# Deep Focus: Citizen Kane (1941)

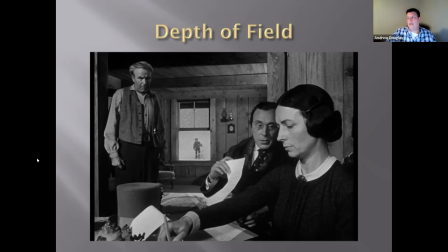2568s
But I'll give you an example. If this were not in deep focus, we would have Mrs. Kane and Thatcher in focus, and they would be the ones we would have no choice but to look at them and have them be
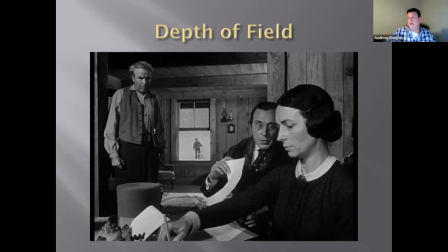2588s
the people, the characters we pay attention to in the scene. But because that's not true, there are things we can notice here, and we can see what I think is a much more thoughtful composition that the deep focus enables.
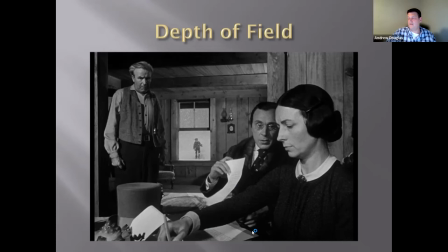2603s
So if you look here, you see the contract here, these white pieces of paper that are the contract that's going to determine, you know, the future for young Charles. And those are sort of
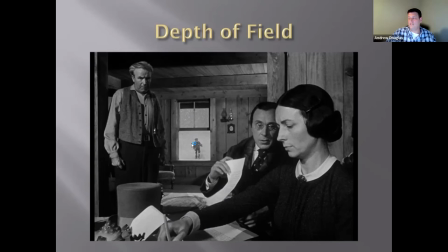2621s
visually aligned to this white rectangle outside in the snow, the view outside, which is where Kane actually is. They sort of occupy the center of the frame. So that connection we're able to pick up on that connection.
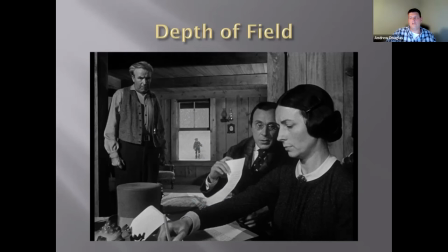2637s
The other thing we're able to see happen is watch, not just hear the father's position change, but watch his position change. So he's back by the window watching Charles when it starts. He comes closer.
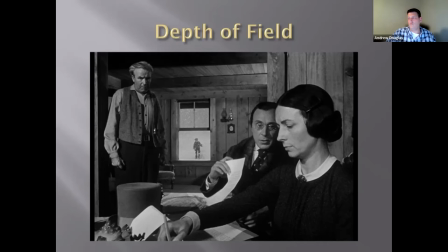2650s
He stands sort of here in the middle ground, you know, while Thatcher's telling them about the conditions and the rules.
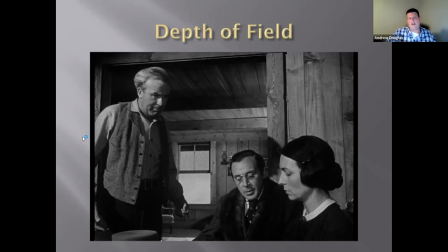2659s
And then he says, you know, that bit about who says I've been a bad father just because a boy comes into some money.
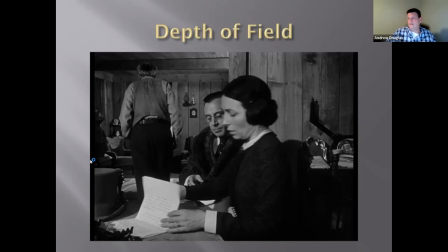2666s
He's really pressing his case. So he comes closer. And then he hears the part about the $50,000 a year. And he turns around and starts to retreat. And so
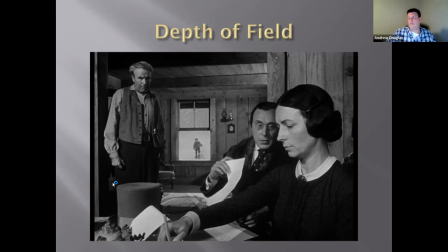2677s
this depth of field allows there to be a lot more going on visually that underscores the other thematic elements that are happening in the scene. And I think without that sort of big canvas,
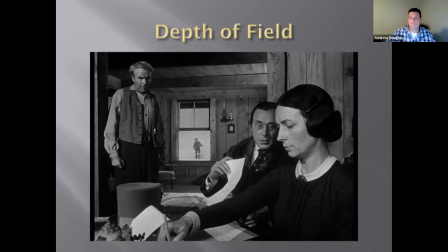2693s
we wouldn't have these visual reinforcements of the more sort of core narrative and thematic elements of the film. Cynthia? Yes, I thought it was pretty interesting. I've seen this movie many, many times. And in that scene, I'm always focused on the mother. And I feel that having Charles in the background just kind of reminds you that he's the one on her mind and not her husband and what he wants to happen. Yeah, I mean, they could have done this. I mean, that's the thing you want to think about. You want to think about the choices available to the filmmakers, right? It would be extremely easy. And none of us would have thought twice if we'd seen this movie and there had been no sign of Charles in this scene, right? Because grownups, particularly in that era, grownups talk about stuff like this away from the kids all the time. But so the fact that he's there, it's meant to suggest that, you know, to add a poignancy, to add a level of sort of, you know, to confirm the importance of this moment and how it is a key sort of inflection point in the trajectory that we've already sort of seen the results of, at least some of the results of. Kevin? Yeah, hey, what I have to say is pretty simple. What I see is a kid playing outside while he's also outside of the negotiations that determine or that will determine his fate. Yeah. No, it is. I think that's of symbolic importance, right? I mean, I think you said much more succinctly and plainly what I was trying to say. But I think you're right. And